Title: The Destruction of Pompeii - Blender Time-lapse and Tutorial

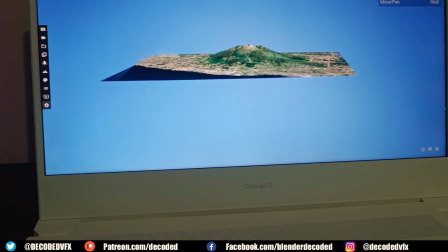It also has this really interesting feature that I've never seen before. The 3D display works by pointing a slightly different image at each one of your eyes.
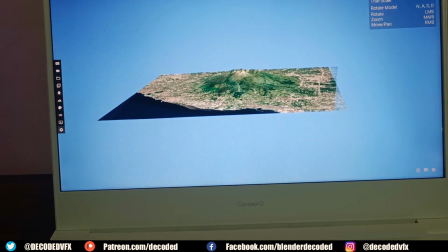Now because it's got eye tracking technology built into the laptop, the objects in the viewer can actually change orientation depending on where you're looking from.
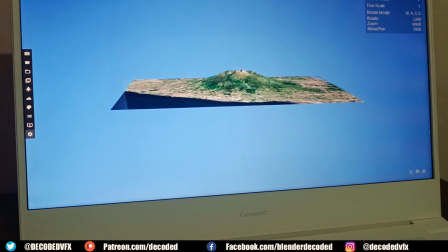So what I mean by that is as you move around the laptop, you can actually see the model on the screen from different perspectives.
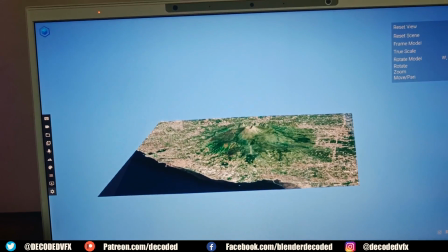So if you move up above the laptop, then it'll look like you're looking down on the object.
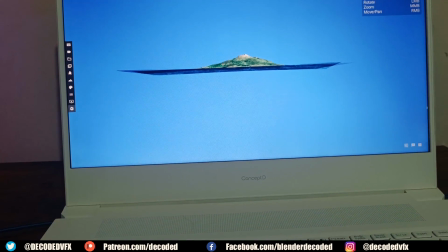I've never seen anything like this before, especially not in a laptop, and I think it's a really unique feature.
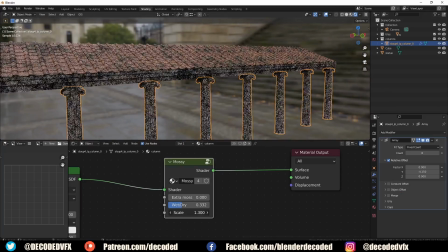So to make this whole scene look a little bit more worn out and lived in, I added the simple moss shader that I made a long time ago.
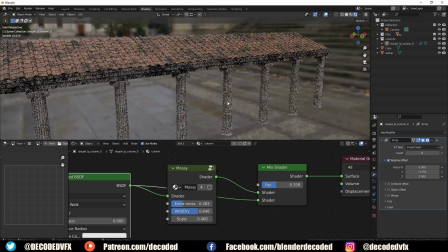If you're a member of my Patreon, you'll already have access to this, and I use it all the time. I've used it in a bunch of videos before.
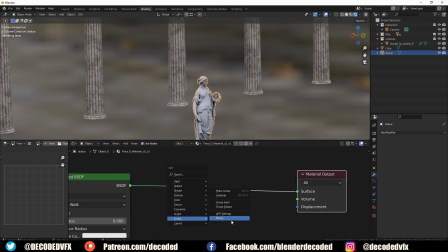Simple node systems like this are a really great way just to break up some of the repetition, especially if you're using photo textures,
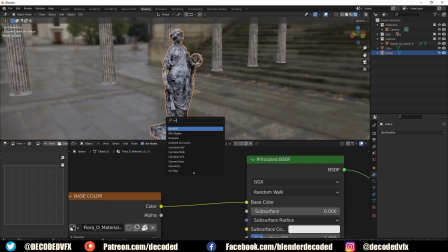or in this case, all of these columns are identical, but you can't tell once I apply that shader.
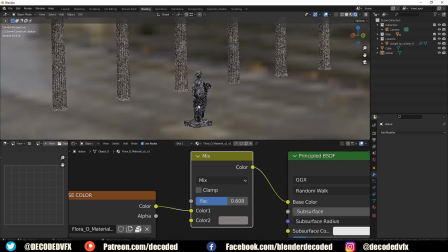To make the volcano in the background, I had three options.
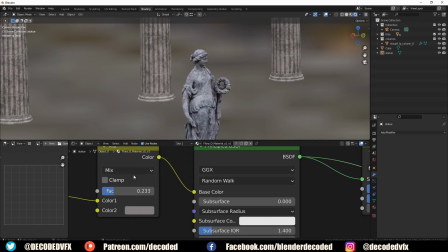I could sculpt it by hand and try to match the shape of Mount Vesuvius as best I could,
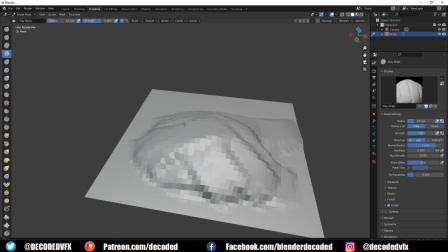but that would take a long time and I'm not really sure how great that would look.
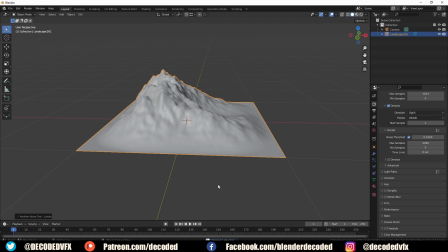I could have also used the landscape add-on that comes with Blender, but one of the problems with that is it's a procedural noise-based system,
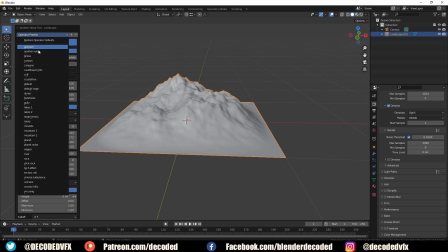so it's pretty hard to match the exact look of a mountain that you want to recreate.
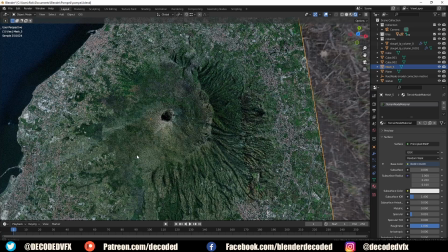The third option was to use a 3D scan or some real geographical data of Mount Vesuvius.
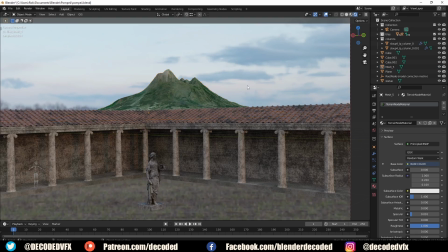Luckily I managed to find an actual 3D scan of Mount Vesuvius on Sketchfab, so I just downloaded that and imported it into Blender.
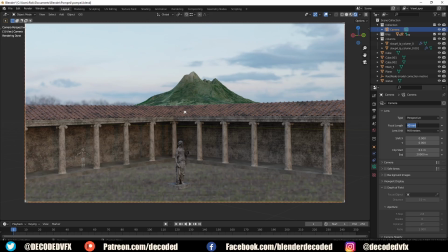Once I scaled that up and dropped it into the background, it just looked like it was way too close.
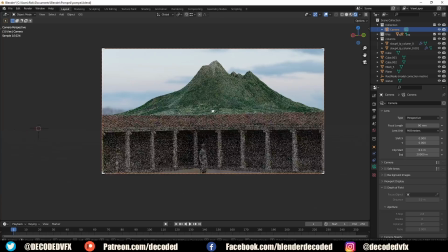Even if I actually moved it really far back and made it huge, it still looks like it's not in the distance at all.
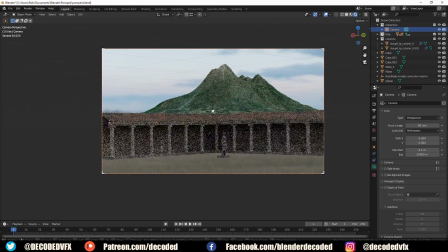That's because in real life, as things start to move into the distance, a few different things happen.
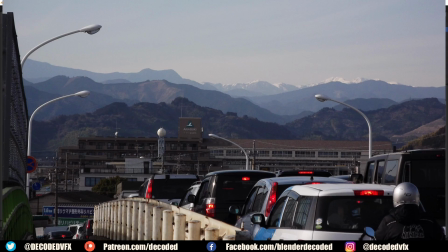The contrast between the lightest and the darkest value starts to shrink, and also the colours of different objects start to take on the same hue as the sky. Especially a blue sky, because the blue wavelength is less susceptible to scattering as it travels through the air. That's the reason why the sky is blue in the first place usually.
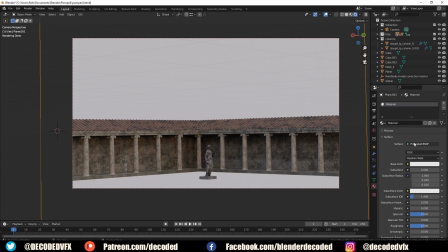So to replicate that effect, I just added a huge cube into the scene, and I removed its shader, and then I added a principled volume shader into the volume input.
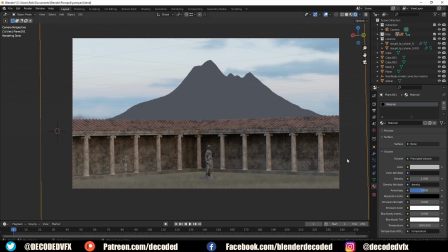I just brought down the density so it was really low and I gave it a slightly blue colour.
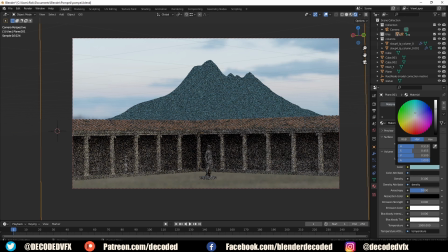Another trick to make large objects look like they're further in the distance is to use a larger focal length,
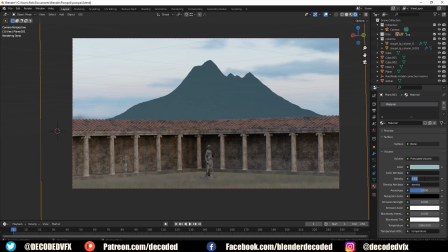and also to introduce a little bit of shallow depth of field.
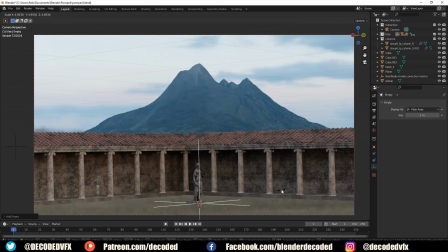Just add an empty into the scene wherever the focal point's going to be and select that as the focal point of the camera.
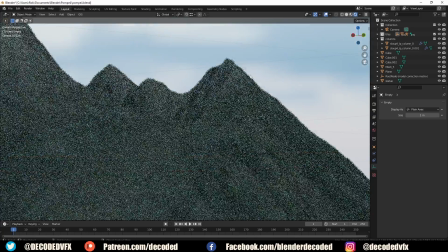Then you can lower down the f-stop just a little bit until the background starts to go blurry.
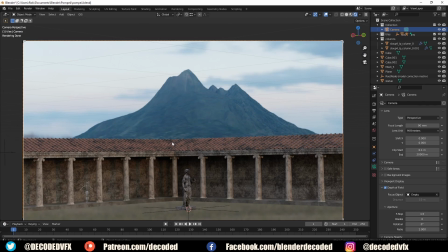Whenever you're working on photo scans, you'll often find parts of the textures that are either a little bit glitchy or it's just got things in there that you don't like this path for instance.
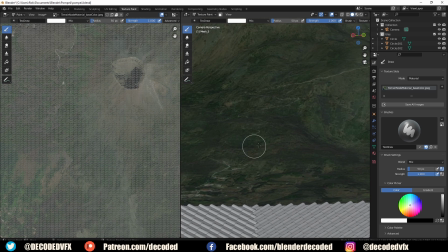You can just open up the texture paint tools and select the clone brush,
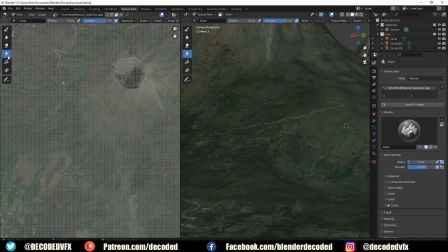then if you shift click anywhere on the mesh, that'll place down your 3D cursor and that's where you'll sample the paint from. Then you can just paint on like it's a normal brush, and it basically works like the clone stamp in Photoshop or any other graphics program.
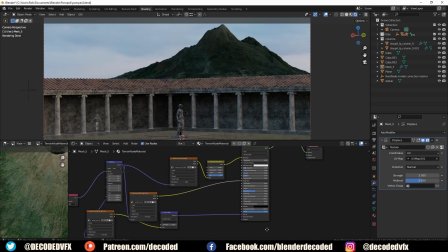The texture of this scan was a little bit low resolution, so I just mixed it in with another texture set that I found online.
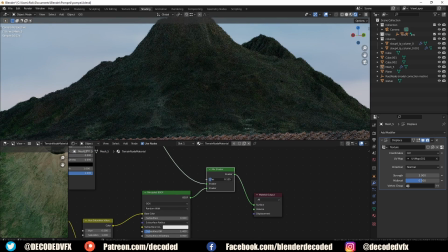I still wasn't really happy with the final look of the mountain, to be honest, but there was a hell of a lot more work to do at this point, so I decided it was best to just move on.
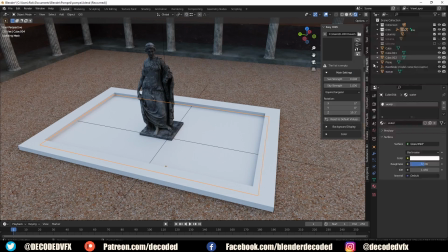I decided it would be a nice feature to add a little pond around the statue.
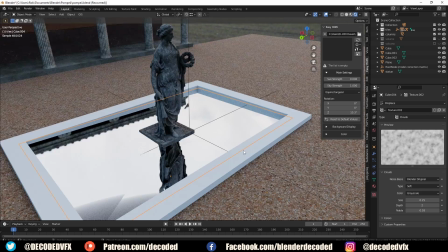To make the animated water, I just made a plane and gave it a glass material, then I also gave it a displacement modifier set to a cloud texture.
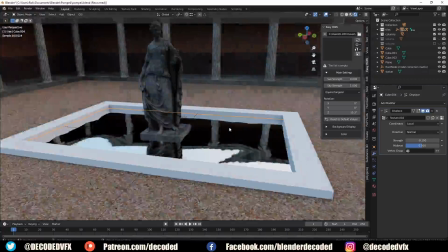Once you add a few loop cuts and a subdivision surface modifier, you get this nice wavy pattern.
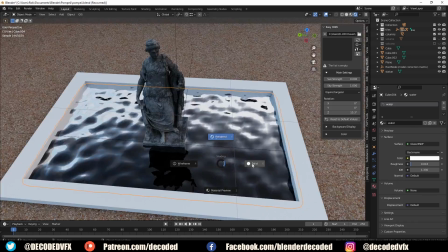Now in order to animate this, I just added an empty object into the scene and I set that as the target of the displacement modifier.
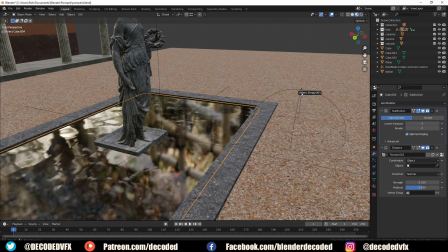That means the pattern of the cloud texture noise will be driven by the position of the empty. So if you move the empty around in 3D space, you can see that it affects the ripples of the water.